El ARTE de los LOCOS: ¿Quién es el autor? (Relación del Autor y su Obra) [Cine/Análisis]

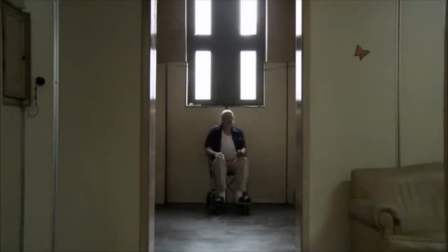No pasan ni 5 minutos y la película ya introdujo a sus dos protagonistas. A Jorge Ramírez ya lo vimos, ahora le toca el turno a Romano, quien sabemos que ya no tiene a nadie que llore su muerte tan próxima, o cuanto menos le importe derramar alguna lágrima por él, quien yace como un florero adornando el fondo del plano y sin visitas que se acomoden en el sillón que sobresale,
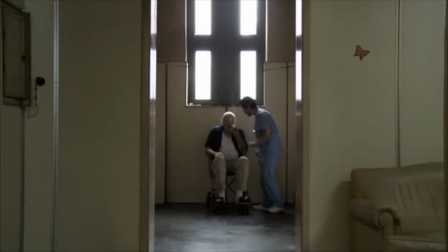de espaldas a un ventanal, cuyos marcos son más grandes que los cristales por los cuales se asoma la luz. Este viejo en silla de ruedas es un preso más en ese lugar, y de ahí solo va a salir en una bolsa tan negra como la noche, o una mancha de tinta sobre papel, igual de arrugado que su propia piel. A no ser que...
Pucho.
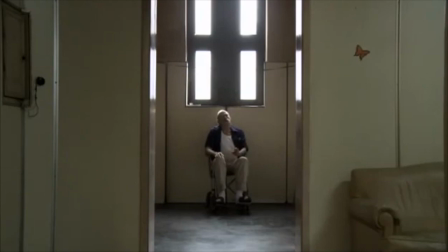Pucho, Pucho.
De los labios de Romano únicamente se resbalará esta palabra, una y otra vez, como un neonato clamando por algo que poner en su boca.
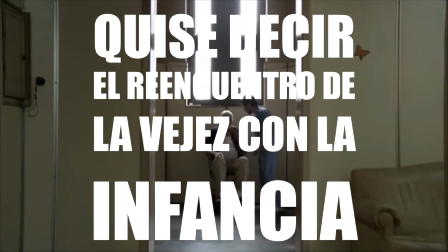El anciano es presentado bajo la impronta diametralmente opuesta de un infante, y tras darle su chupete al bebé, ya no jode más.
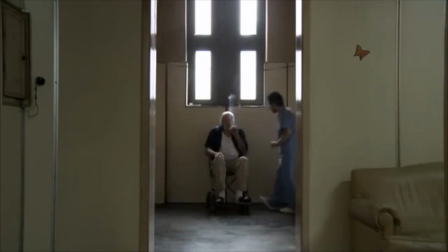¿Quién mejor para suplir esta necesidad que Jorge? Así es que, rápidamente, queda ilustrada la relación entre ambos. Jorge solo se asoma desde la derecha para encenderle un cigarrillo, y rápidamente desaparece por donde vino, sin mediar palabra alguna.
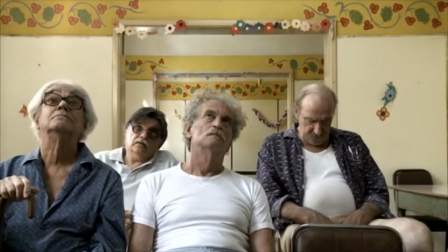Romano enseguida reafirma su desconexión del resto y su condición de planta. Ni siquiera entre los otros ancianos, ya de por sí alienados con la tele, se le ve como uno más. Ni conversa, ni mira la televisión. A él eso no parece despertarle interés. Y nuevamente, a través de la composición del plano,
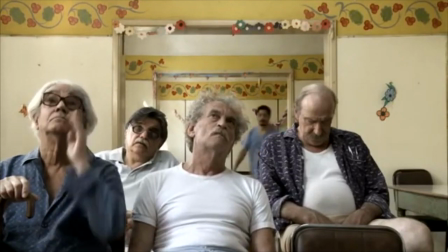Mariano Con y Gastón Duprat nos dan información con ese solapamiento de portales al fondo que por momentos parecen espejos enfrentados.
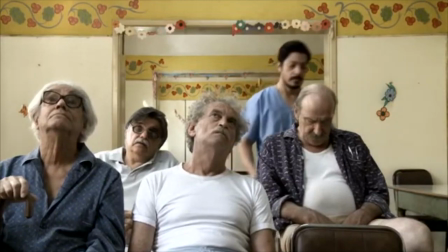Nos habla de la repetición en la forma de una matrioska,
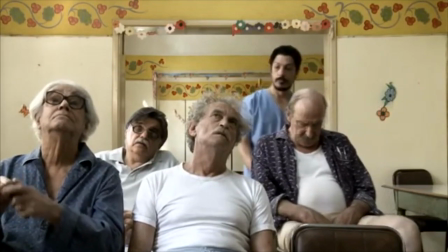de cómo el tiempo para estos viejos no es más que una sucesión de la misma escena hasta que ya no estén ahí para continuar repitiéndola.
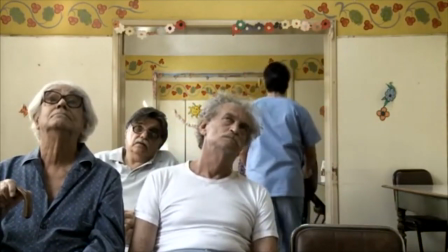Otro día, el mismo cantar. Ellos están ahí, pero en realidad, en realidad no están.
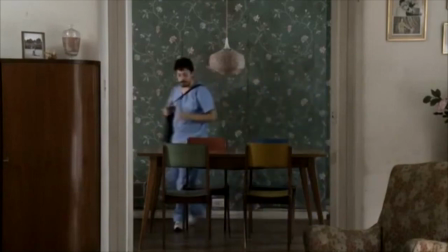Seis minutos de película y Jorge nos muestra los trapos sucios. Vemos cómo tiene un placar lleno de pinturas que robará en autoría al viejo romano. Y acá pasa algo muy curioso y un recurso que se va a repetir a lo largo de la cinta.
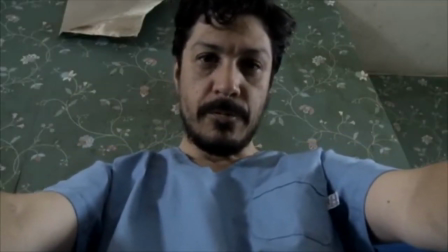Jorge, al mirar a la pintura de Romano, ve a través del lente de la cámara hacia el espectador, haciéndonos cómplices con la mirada de lo que está pasando.
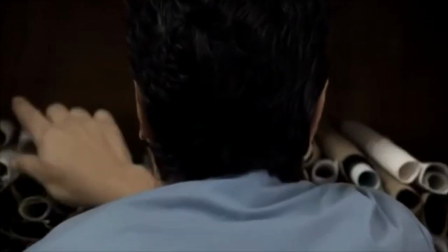Nosotros no podemos ver el arte de romano. Es casi como si el lienzo sobre el que el viejo pinta y dibuja fuera el propio lente, imprimiendo en nosotros,
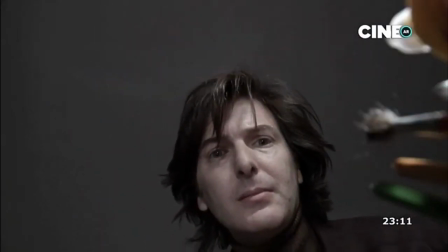los espectadores, ese grito ahogado y lejano que miles de ancianos callan en sus miradas perdidas.
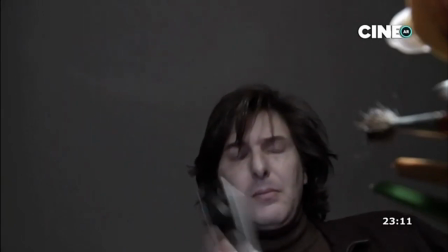Pero este recurso también fungiría como otra cosa.
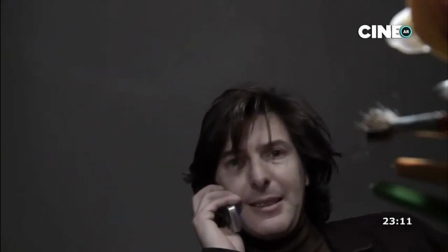Cristian Molina, en un artículo para la Universidad Javeriana de Bogotá, se refiere a este recurso como lo real que emerge del artista.
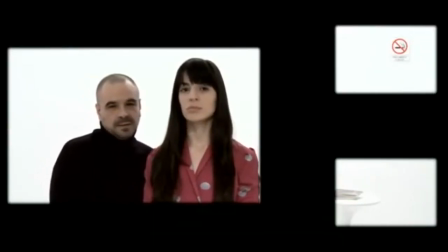El artificio en el que se sostienen, no solo nuestras miradas, sino la de los espectadores de las pinturas. y que, por ende,
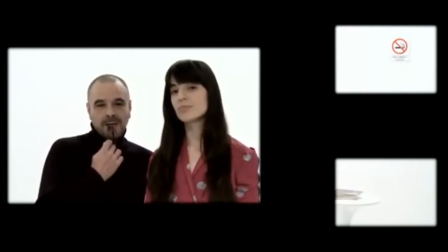remite, de este modo, a reafirmar la situación de la mirada y de los juicios que se vierten sobre el arte y el artista delante de la obra,
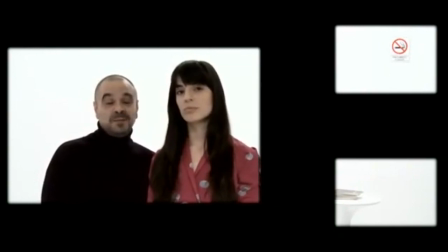tanto pictórica como cinematográfica, que son piezas de una ficción participativa.
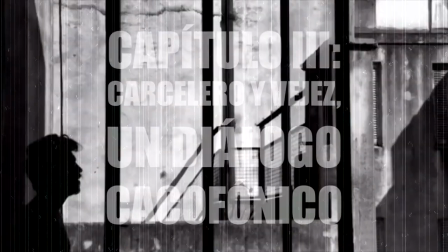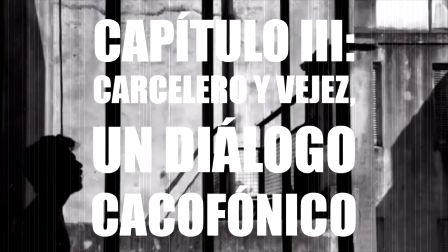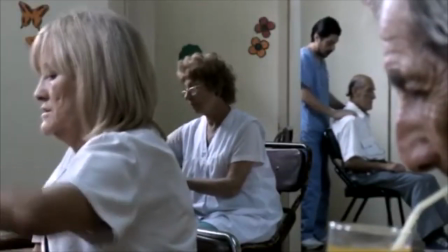La discusión sobre el dinero siempre está presente en el correr del film para recordarnos sobre sus perversiones,
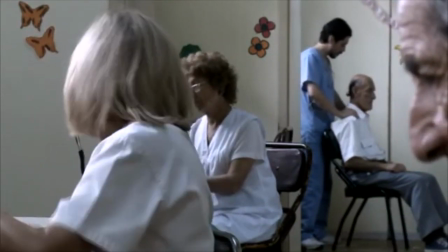pero también sobre su inescapable dependencia, y de cómo estos viejos solo están vivos porque hay dinero de por medio.
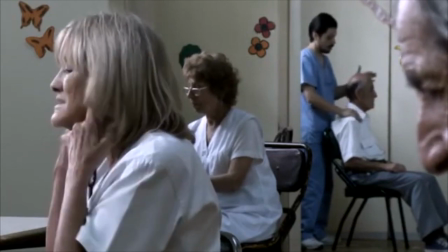Es más fácil pagar que estar.
El banco, por utilizar débito, te da acceso a un montón de descuentos en muchísimos negocios.
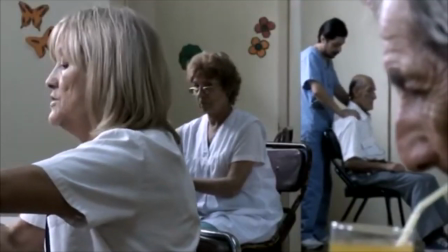Pero dicho así, suena enteramente frívolo. Hay muchos casos diferentes. No todo es blanco o negro.
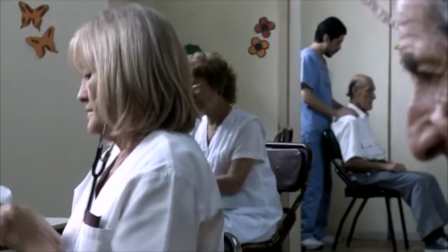El artista, en el matiz de grises, simplemente escoge recordarnos algunas verdades incómodas con las que convivimos.
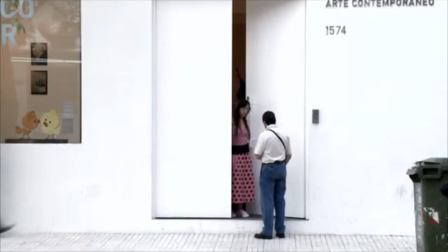Entre ellas, suelta algunas también sobre el mundo del arte. Ahí vemos como un artista en apariencia consagrado se desliza hacia el interior de la galería de
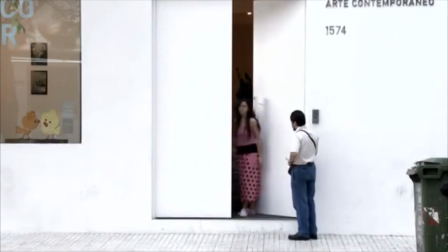arte contemporáneo como un conocido. pero esta meritocracia torcida habla fuerte y claro.